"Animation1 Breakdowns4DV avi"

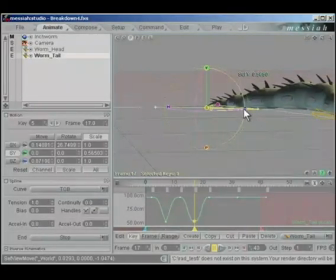(4:05)
Drop in another breakdown, scale down on Y, stretch him out on Z. Set the tension to -1. Scrub between the next two extremes. Click in the 3D view. We'll center our selection.
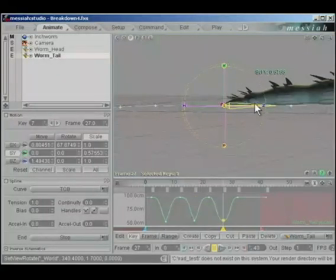(4:21)
Squash him down on Y and out on Z. Set the tension to -1 so we maintain our speed transitioning from one position to the next. Because we offset this animation by a few frames, it shows up a few frames after the out point.
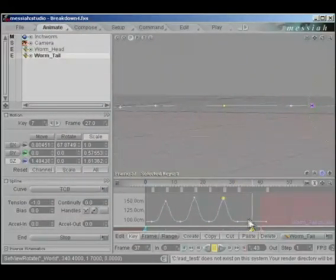(4:39)
We're going to drop in the breakdown between the two keyframes, not between the keyframe and the out point. Click in the 3D view, center our selection with the A key on the keyboard.
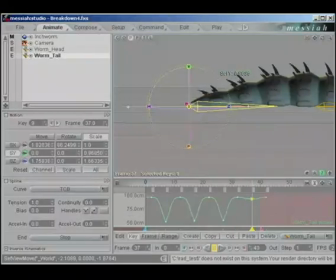(4:51)
Stretch out on Z, squash him down on Y. Set the tension to -1. So
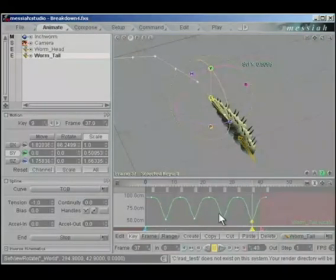(5:01)
So now we zoom out here with the wheel mouse. You can see as we scrub along, he squashes and stretches like he's reaching for the next position, like he's actually crawling.
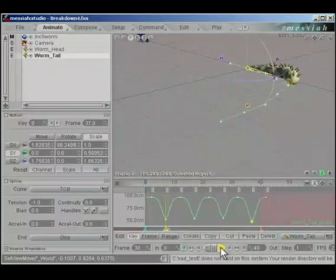Less is more, and less keyframes you can get away with adding to make the animation look the way you want it, the more animation you'll be able to do in a day.
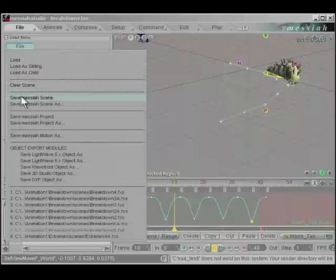(5:29)
Go to File. I'm going to save this scene as Breakdown4A.fxs.